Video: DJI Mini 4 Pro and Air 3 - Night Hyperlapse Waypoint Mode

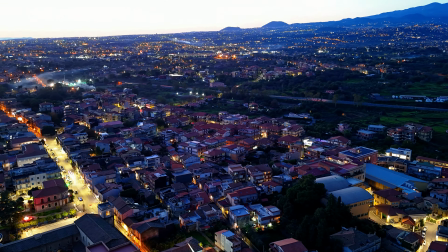I can start a few minutes later, or start at the same time and use a slightly faster shutter speed to reduce the luminosity.
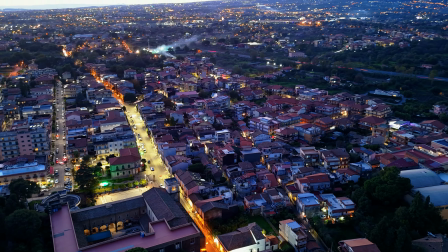I like the motion blur on the cars due to the correct shutter speed of one second so I will hope for a later starting time.
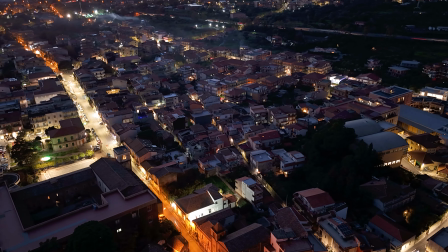The next day I went back to work the settings are the same but this time I start eight minutes later at 5.13.
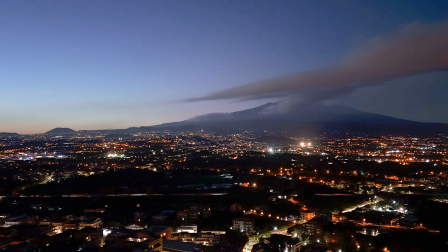The street lights and the car are now perfectly exposed and I'm happy with the results.
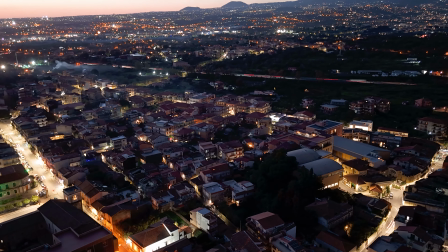There is also a nice cloud cover over mount etna to add depth to the scene i would prefer a longer hyperlapse
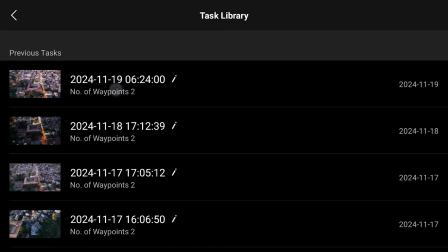but i'm limited by the battery the next day i choose an interval of two seconds between each photo
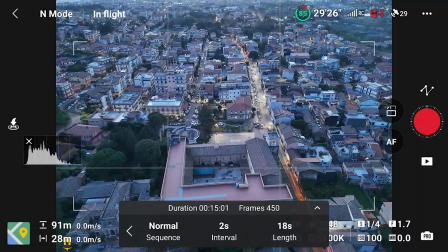with this interval it is possible to take 450 images in 15 minutes for a longer movie of 18 seconds the downside is that cars and cloud
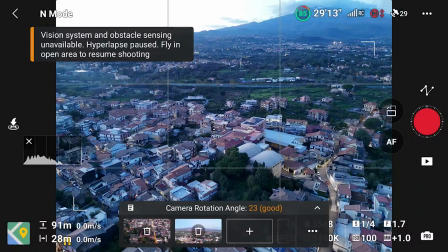will move at a slower speed at this interval we cannot select
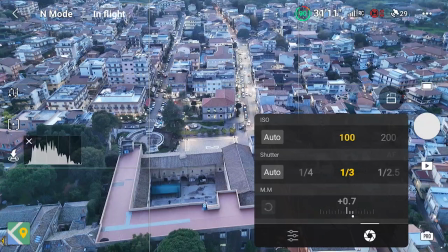a shutter speed of one second as the program needs some time to buffer each shot
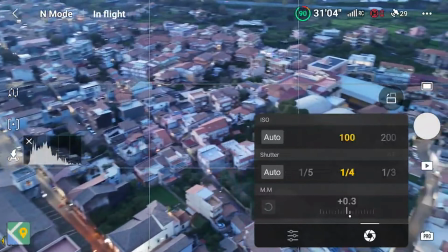i opt for one quarter of a second which implies slightly less motion blur
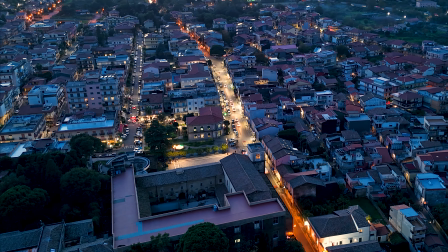the resulting movie is much longer now so i often use this method with the mini 4 pro and the standard battery
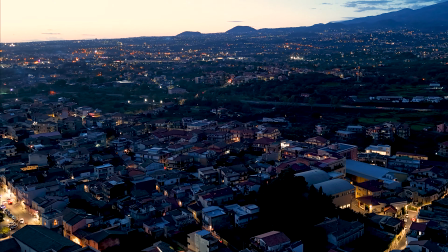the car's movement and the motion blur are acceptable although i prefer the result of 10 with the interval
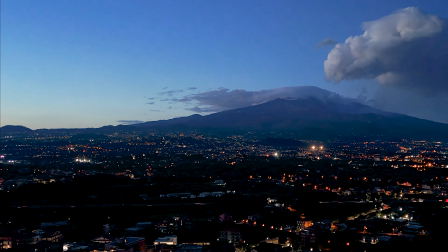of three seconds and the shutter speed of one second
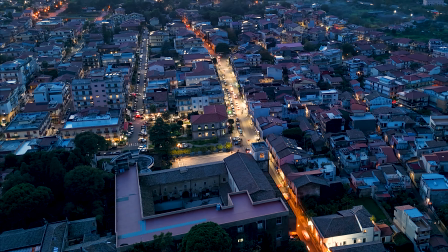so when I use the R3 or the special battery for the Mini 4 Pro I
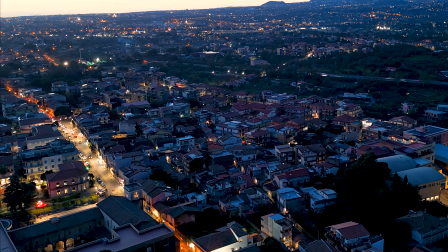opt for the traditional settings as I'm not limited in the length of the movie
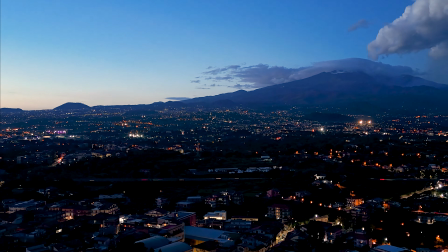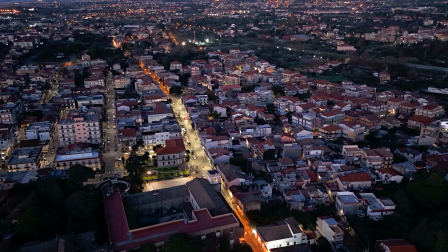the next morning I decided to try the same thing as Sunrise. A Sunrise is basically a sunset upside down so the process is the
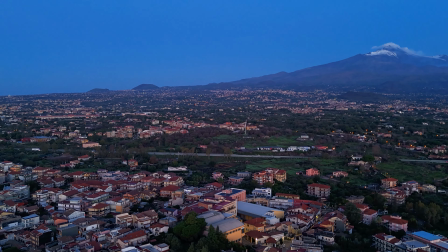same but the luminosity will increase during the shooting instead of decreasing.
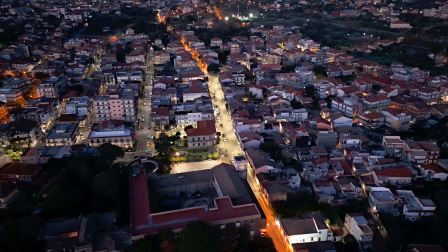I keep the same setting as the previous one, interval of 3 seconds,
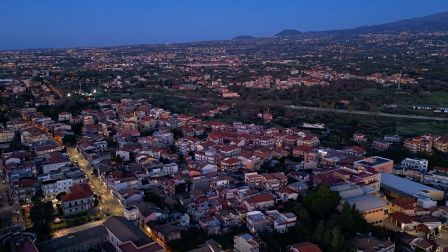length of 14, shutter speed of 1 seconds and ISO 100
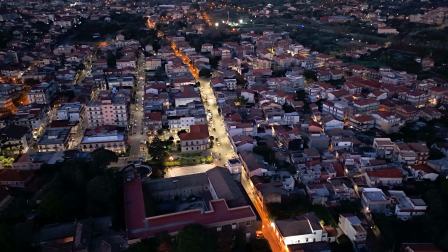this time i got 330 photos so the resulting movie will be longer, good.
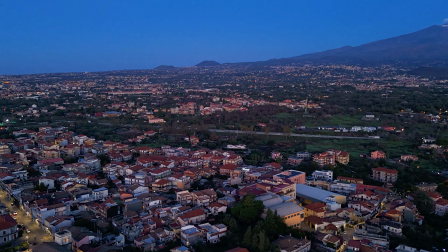something unexpected happened as the drone was drifting unusually during the shooting process
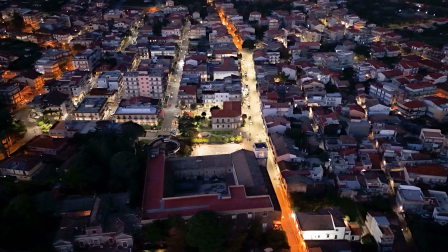so there is some visible warping even after stabilizing this is
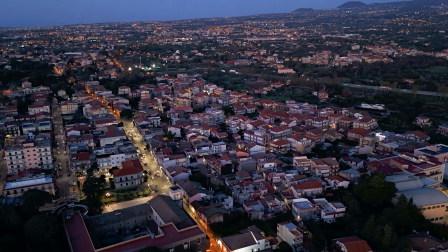unexpected as i have done the same hyperlapse several times in the past with the mini 4 pro and it
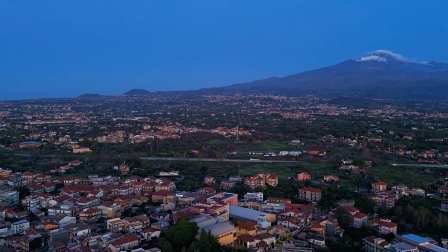never happened apart from that i'm happy with the results click on this link to watch my video about waypoint hyperlapses with the mini 4 pro or the r3 and don't forget to hit the like button if you find this video interesting thank you